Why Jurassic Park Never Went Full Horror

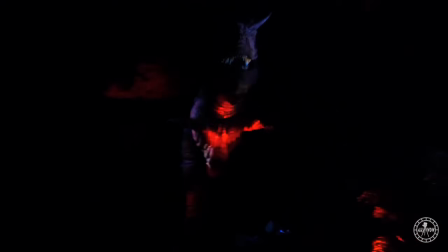Sadly, you probably can't experience this for too much longer, but the Carnotaurus jumping out at you remains one of those moments that's impressive, thrilling, and a whole lot of fun. And it's certainly cemented in a lot of kids' brains, Carnotaurus as something to be terrified of. And in the darkness, you really do feel vulnerable, even though you're on a set of tracks. But so far we have some structure, right? Dinosaurs coming out of a lab, dinosaurs being brought back to life, us going back in time to see dinosaurs, and dinosaurs in their era reigning supreme. Key elements and plots that we see time and time again in ways to get us interacting with these great creatures.
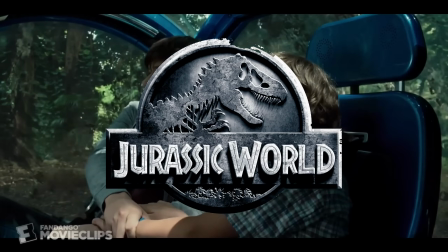Now we cut to 2015. Jurassic World kicks off a new series of films, a reboot of Jurassic Park essentially,
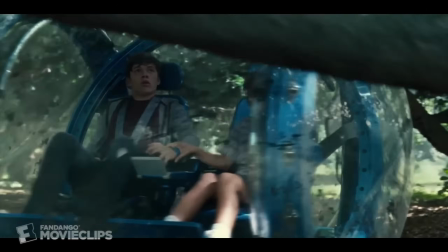that reinvigorates life into it, but takes a more corporate perspective of it. How will corporations keep interest in these worlds without developing new dinosaurs, making new monsters for us?
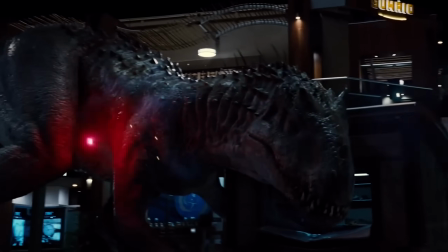And it always emphasizes that what we saw before is old hat. We gotta reinvent ourselves, the new era. And I think, unfortunately, that mindset did take us away from the fear dinosaurs still posed.
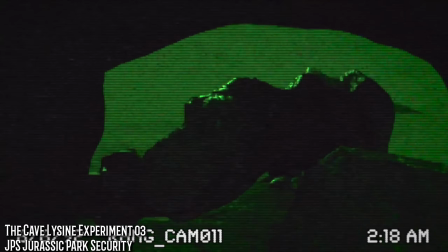And judging by how many online shorts are made based on the Jurassic Park era, I think there's still a lot of stories to tell from Jurassic Park, with just the dinos we got there.
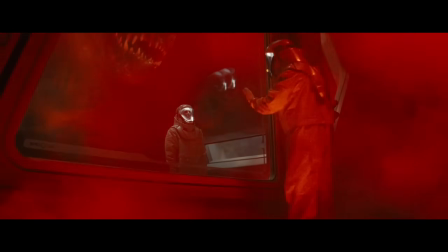I suppose this new generation of corporate stuff, corporate slop.
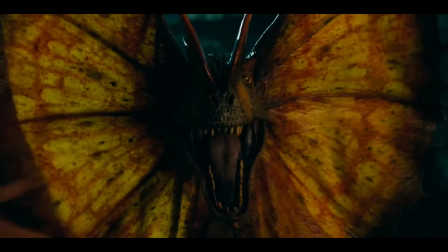And I think as time went on, the dinosaurs became far less powerful, far less intimidating.
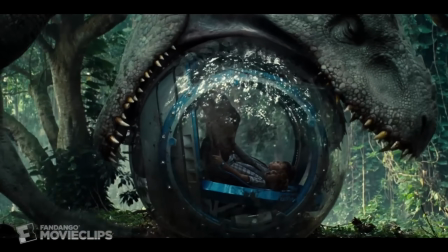There was always a super dino in every film, and that was the big bad. But the rest of them kind of felt unimpressive by comparison.
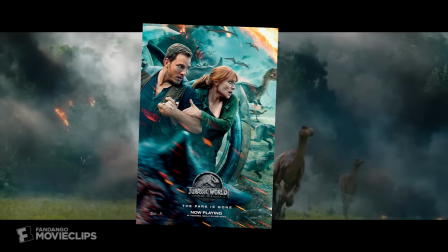A lot of people criticize Jurassic World Fallen Kingdom, but it does a lot of the things we've been talking about here.
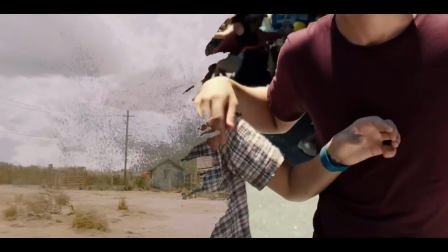The other two Jurassic World films have these wide open spaces.
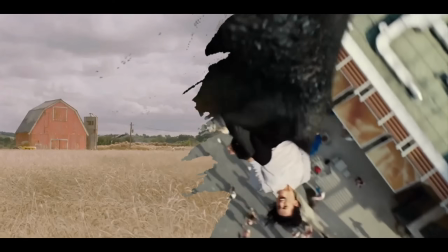Set pieces are positioned in open fields, large forests, and the sense of claustrophobia is never relevant.
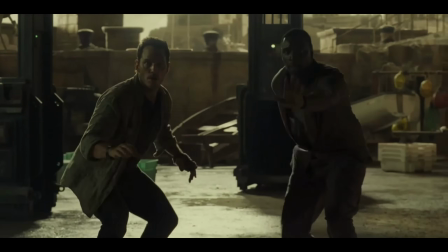Further, all the characters feel powerful. Chris Pratt can go through these huge sequences and never get a scratch on him.
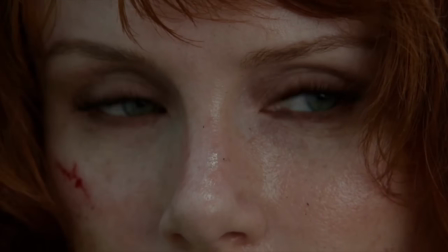The scariest scene in Jurassic World Dominion is one where he's not present,
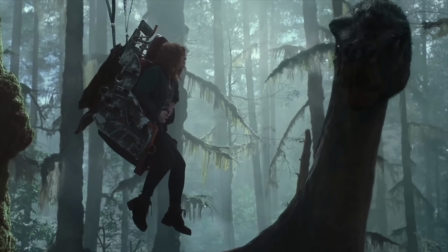where Claire is at the mercy of the blind, plant-eating Therizinosaurus, defending its territory.
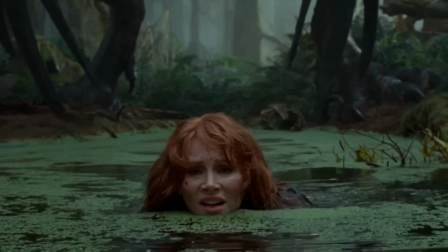It's a scene where a character is vulnerable, unarmed, and stuck in a tight, claustrophobic area.
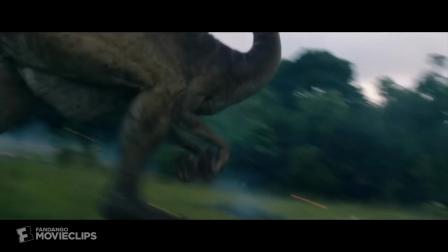But Fallen Kingdom, save for the chase scene on the island as the volcano erupts,
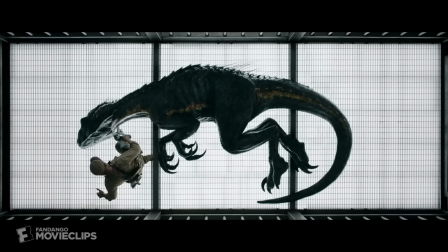all of the sequences are claustrophobic, tight, in hallways and corridors.
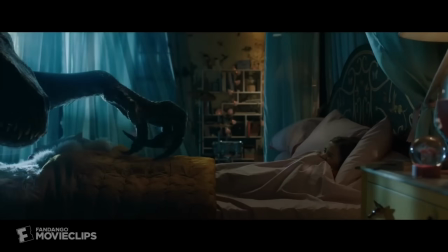The entire scene with the Indoraptor chasing the heroes in a mansion, pursuing a small girl in her bedroom, all of them are claustrophobic. Ignore the fact that the film's plot is almost entirely nonsensical for a second, and ridiculous. The filmmaker understands horror, which when you realize the filmmaker made The Orphanage, that makes sense, doesn't it?
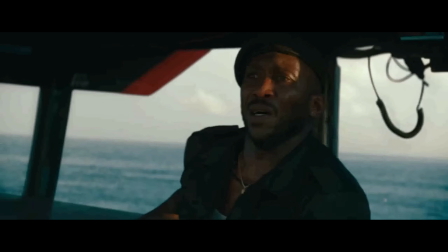I'm glad to say parts of Jurassic World Rebirth did something similar. But is it enough? Well, I'd say no. Because it draws back on one of the most compelling ideas Fallen Kingdom put out there, that Dominion also walked back. Dinosaurs in normal parts of our society. That's a concept I just love.
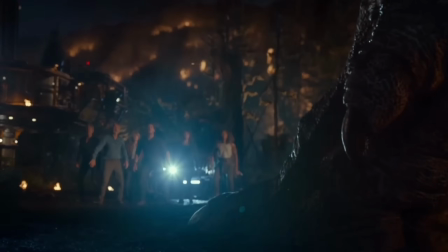Most dinosaur films contain the dinos to very specific locations. A small island, a small town, a facility. But Fallen Kingdom ends with the prospect of dinos everywhere, invading the entire world, spreading out. Dinos in the Arctic, dinos in the tundra, dinos in the rainforest, dinos in small town America, on the ranch. But the problem is Dominion and Rebirth limit these ideas. They don't want to show the full implications because that might be too chaotic. Instead, dinos become a general nuisance, or as incapable of surviving outside the particular ecosystems. They don't show us the impact these dinosaurs even dying have on regular society. What kind of bacterial infections can spread when a dino just drops dead in the middle of a field? When a blue whale rots, it causes problems on a beach. What would a Stegosaurus rotting cause in a small town, ill-equipped to remove it?
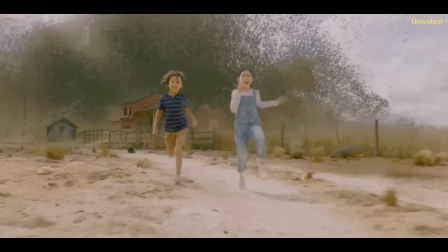Hell, Dominion's more focused on the locust subplot than the dinosaurs.